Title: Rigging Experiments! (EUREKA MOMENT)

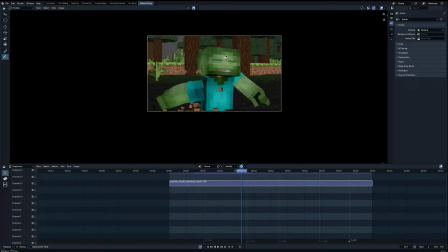1288s
So it's more curved instead of just straight. But the camera motion itself is not bad. This is pretty good. I would maybe move, this is like a frame thing, but just personally, I would move this arm down here so it's kind of like dragging in the dirt.
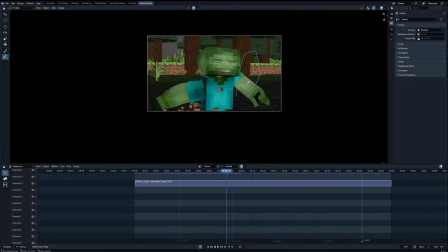1306s
And then it goes out. It goes out, right? So that's something I would do. But going out of the ground is still nice. This is kind of funny. I think that's cool. I think he stops too fast though, so I think you should add either. So currently he's going from the ground and then up, and then he stops.
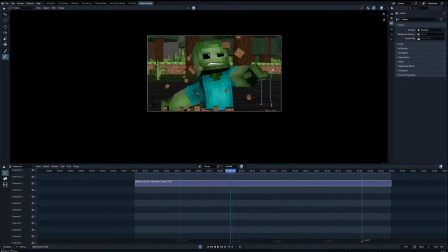1324s
I would either make it from the ground, he goes up, and then a little bit he slows down, right? Or he goes up, then he bounces back down. That's another possibility. So like he's bouncing up, but then his shoulders are stuck on the dirt. So his head goes a little bit up and then it goes back
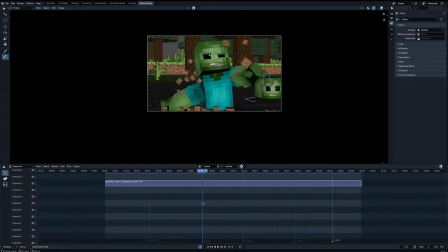1339s
down. That might add a little bit more emotion or life to your otherwise dead zombie.
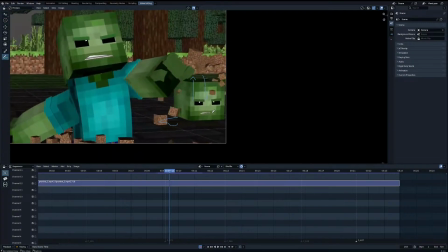1347s
I like that last bit though, where he blinks and he looks at the side. That's nice.
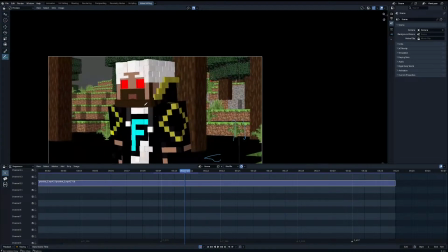1353s
Here, this head movement is a little bit sporadic. It's a little difficult, obviously, to do, but if you, I would work a little bit more on this.
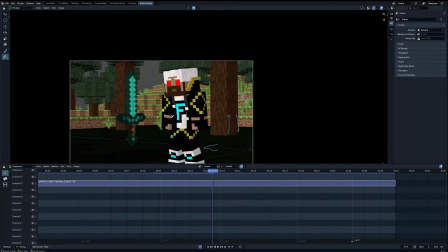1362s
Check the curves. This is nice. Way the sword comes in again.
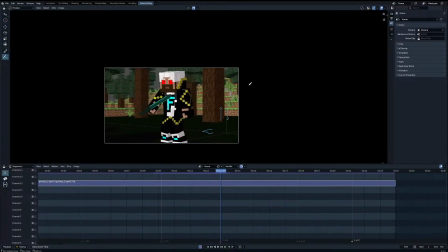1367s
There's a lot of like camera shake. I'm not saying camera shake is bad, but I would lower it. Maybe to like half strength right now. Whatever it is right now, make it half strength. I don't know where you made this.
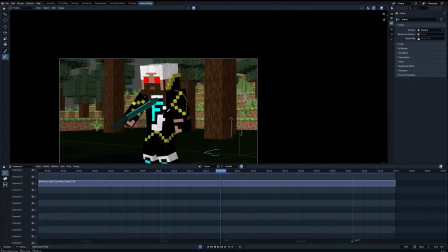1379s
Is this like, I have no idea actually. Could be C4D, could be Prisma, whatever you use, right?
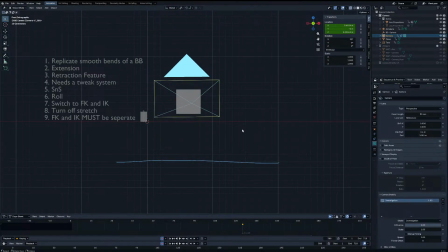1385s
If it's Blender, what we do for camera shake is I have a camera shake add-on which shakes the camera like this, and I would just reduce the strength by 50%.
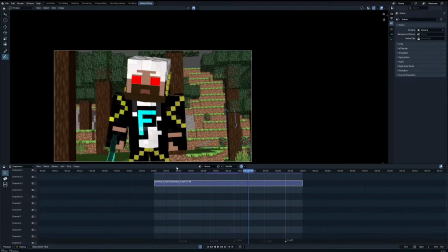1394s
So that's what I would do for the overall scene, because there's a lot of camera shaking, and you don't really need all of this camera shaking,
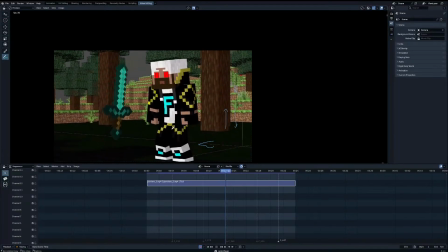1406s
right? Because it feels very handheld. But anyway, moving on.
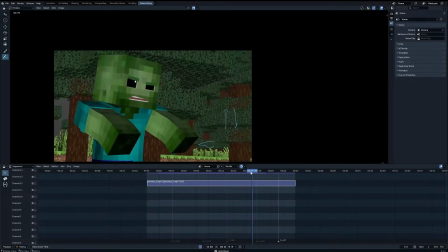1414s
I like the anime. Ooh, right. So I like this walk animation.
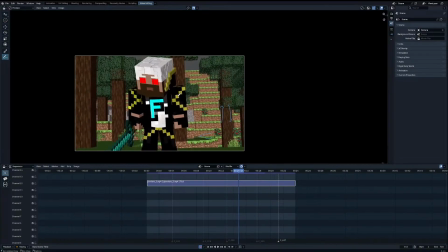1422s
Okay, here's one issue that comes. Okay, I like this where you move the camera in sync with the body, because this is like one of those things that I was talking about where you're kind of directing focus, right? So here you move the camera when the character notices the zombie or wants to attack the zombie or whatever, right?
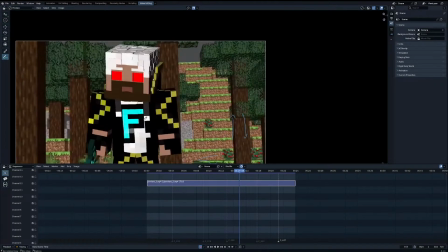1440s
That's good. The only issue is, notice how the camera is moving. It's going like this, right? This is one of the instances where I would have it go straight.
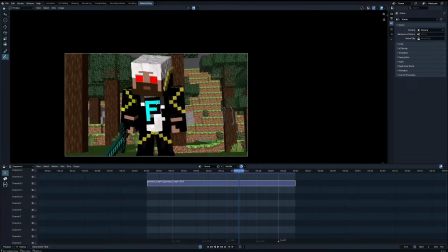1450s
So I would first reposition the camera so that the center point is his face. So the camera would be like this instead. And then you just zoom in. You just zoom in instead of like, going left, right. That would make it a little bit more cleaner in this case specifically. Anyway, moving on.
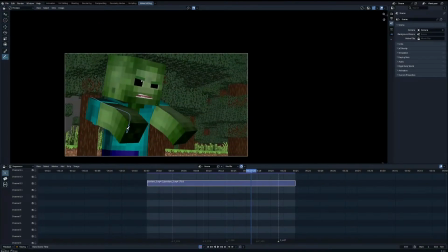1469s
This is great animation. Maybe I have his hands move a little bit up and down, If you want it to be rigid, it's fine. But I think because this is a joint, right, between the elbow and the arm, there's a joint there, you can add a bit of rotation on this.
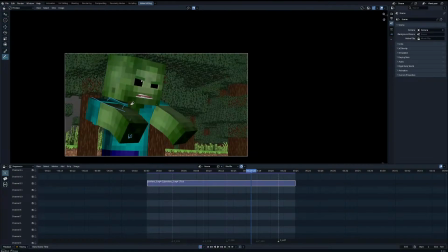1486s
Right? You can keep the arms rigid, but the arm should be rotating a little bit, I feel, just because it looks extremely stiff to the point where I feel like it's
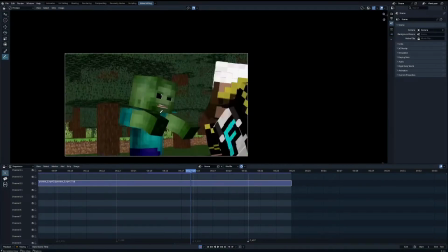1497s
unrealistic, right? And here another camera cut, which I don't think was necessary, I don't think you needed a cut here unless...
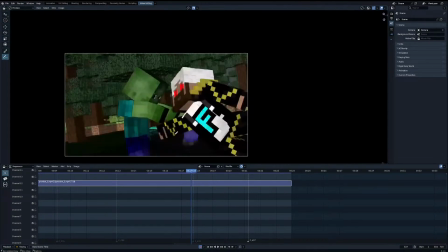1504s
Oh no, it's not a cut. This is just really fast animation that looks like a cut. The issue here is that you stop your camera right here really fast.
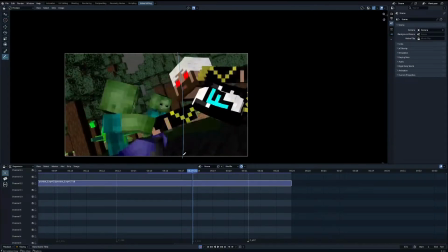1512s
So now your camera kind of stopped. Yeah, right here, it stopped. So it's moving, and then it stopped rotating. And it's rotating really slowly. So what it would look like in the ramp would be... It would look like this. Right? So it's like you have no motion, and then really fast motion, and you stopped.
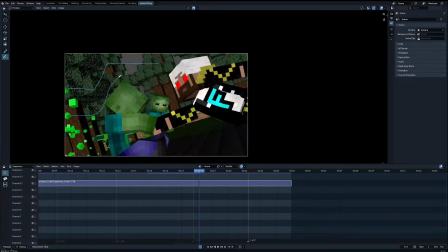1530s
I would make it so that you can have very fast startup, but then you need to slow it down a little bit like this, so you have a gradual
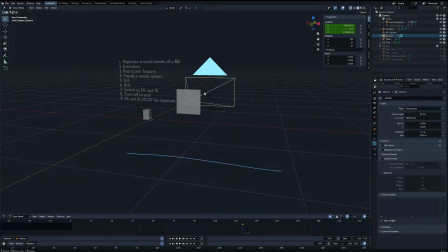1539s
smoothing of the curve. I'll show you what it looks like if we were to animate that. So we're gonna go empty, let's go arrows, move this to the side, parent this to this.
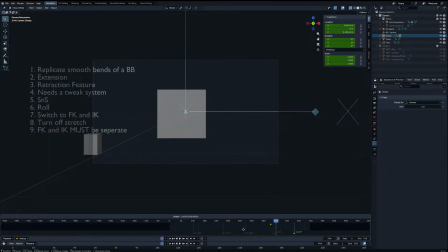1549s
So what you did was basically this.
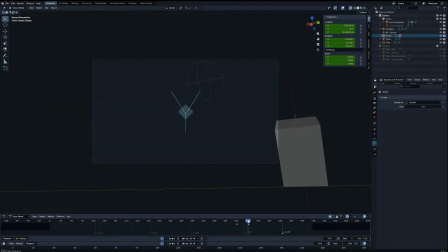1556s
Oops, my bad. That was not what you did, but 1 second. Right, so this is what it looks like you did. Oh, come on. Are we serious? 1 second. Let me just do only active keying set, and then the keying set will be lockrod scale.
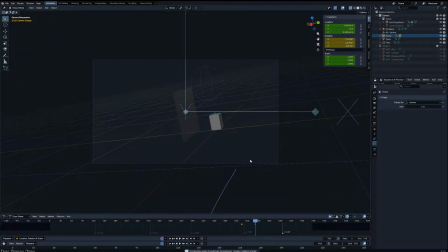1572s
Okay, now I'm just gonna set everything up again. Okay, and then 1, 2, 3, 4, and then move this really close. So what I saw was this. What? Never mind. Why is this not working?
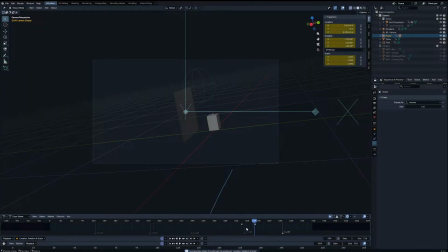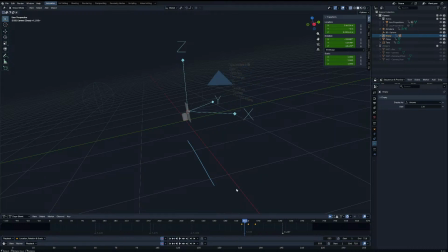1593s
Oh, okay, something's... Oh, because the camera itself is animated.
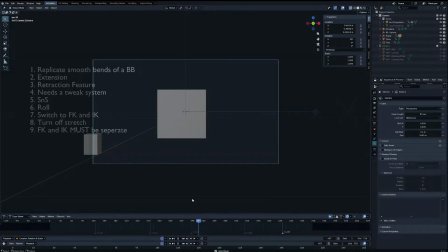1597s
My bad. There we go. Okay, so this is what I see. Wait a bit. Wait for it.
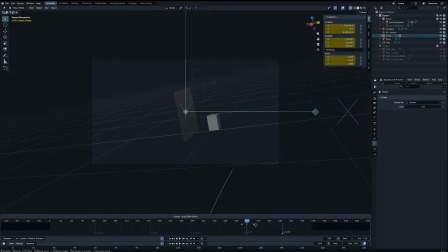1606s
Okay, no. See, actually even faster than that. Yeah, so this is what I'm seeing. I would make it so that this fast part, you can keep the fast part, but you need to have a little bit of smoothing.
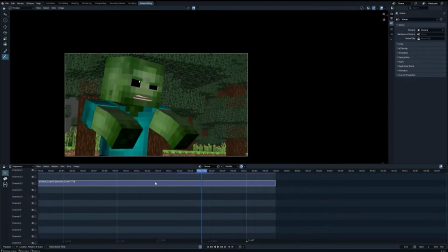1620s
Like that. Because it's kind of like slow motion, right? You're going for a slow motion shot. Right here, right?
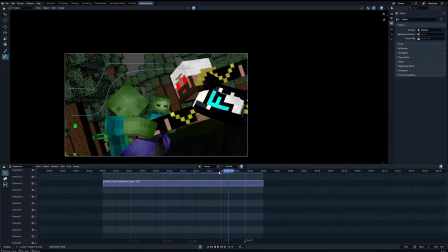1626s
Yeah, so this is a slow motion shot. So when you're slow motion, your camera still moves, right?
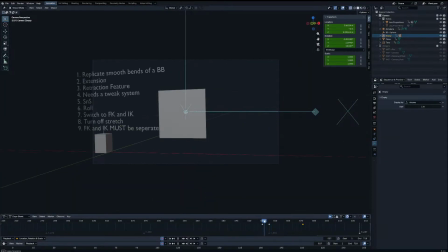1632s
Your camera doesn't stay still when you're in slow motion. So a little bit of rotation here, and then you keep on going.
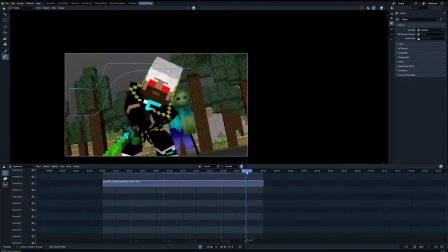1639s
So that's another thing I would change. And this one is fine. Here's something I would do, right? He spins. I would have the camera. See, your camera spinning with the character as well. I would have the camera be delayed slightly so you can see the arc of the sword.
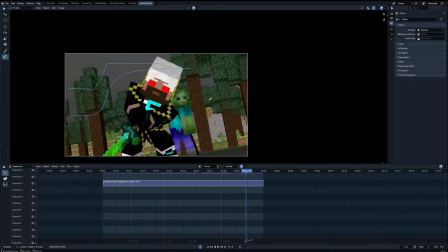1659s
Right. So delay it a little bit so that the background doesn't move too much.
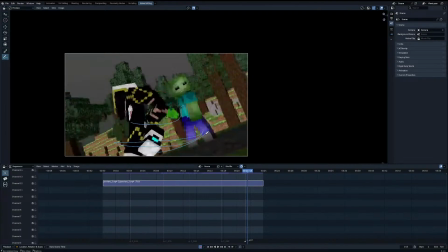1664s
And then over here you would just change the camera.
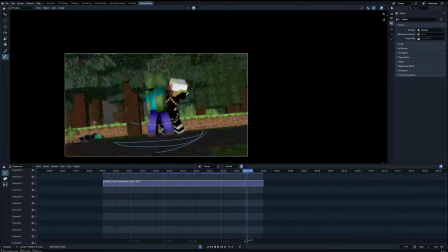1669s
And also I would make it continuous. So right here you change the camera. Here it's the same pose as last time, because right here you're already well past slashing the guy. But then you go back here, you're kind of going back in time to show the slash.
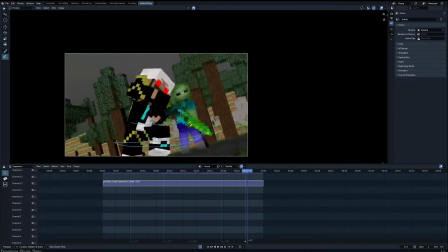1681s
So what I would do is make it continuous so that over here you stop, and then you switch the camera to this position.
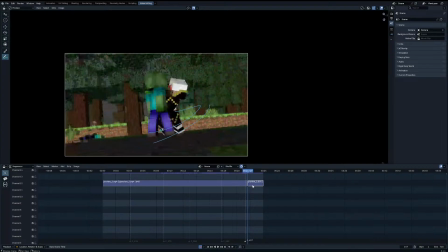1688s
So this is what it would look like. I'm gonna cut this 1, 2, 3, cut, delete this middle part.
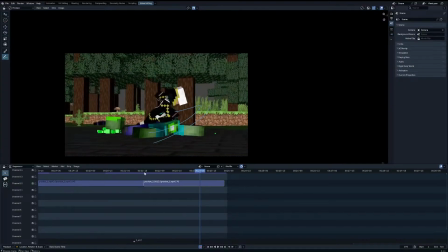1694s
So it would look like this. Much smoother compared to let me just extend this back. This, well, actually they both look pretty smooth, but over here he's not cut yet, right?
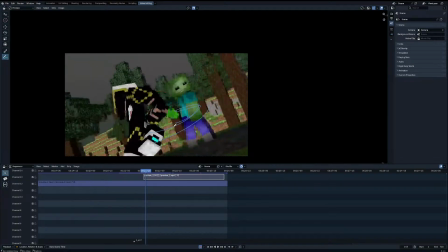1709s
But over here the blade is already well past his body, so he should have been cut at this point.
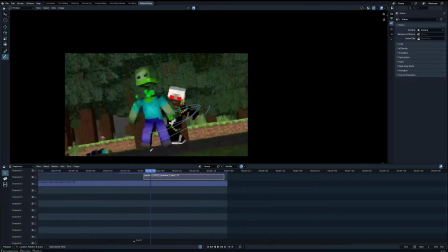1714s
But yeah, just small things like that. Oh, hello Michael, welcome to the stream.
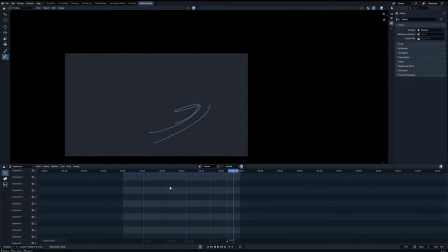1722s
I was doing some rigging, but we're gonna do a bit of animation review while I got some stuff.
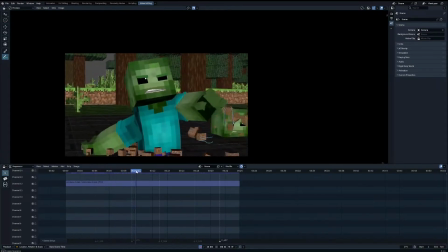1730s
Also, I feel like I'm getting a little sick here. But anyway, that's about it. The animation is fine. I don't think there's anything too bad about the animation.
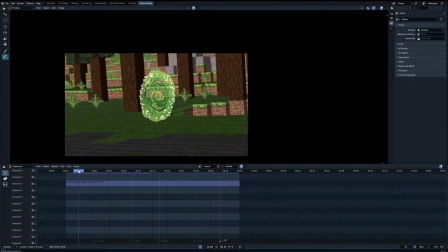1737s
It's like, obviously there's you could be better, but like I would
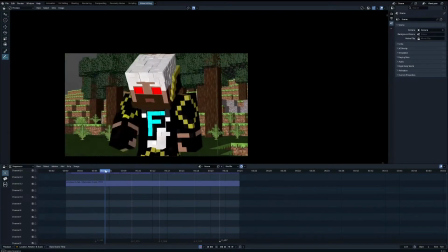1743s
say this is above average animation based off what I see.
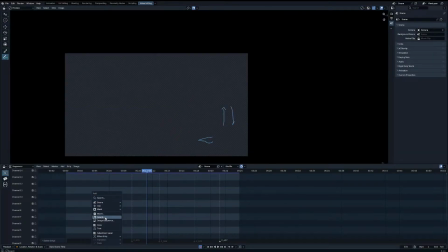1750s
It's pretty good. Right, so we're gonna do one more. There was a Roblox one when I saw it, and I was like, there's nothing much for me to say about it.
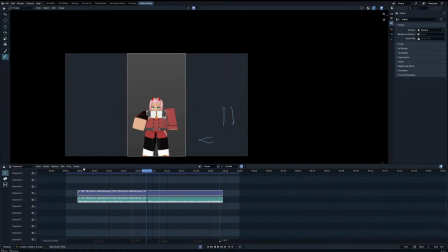1756s
I'll just show it, I guess, if you want to see it. Yeah, I'm not a Roblox animator, so I don't have too much stuff to say here. It's really good spline though.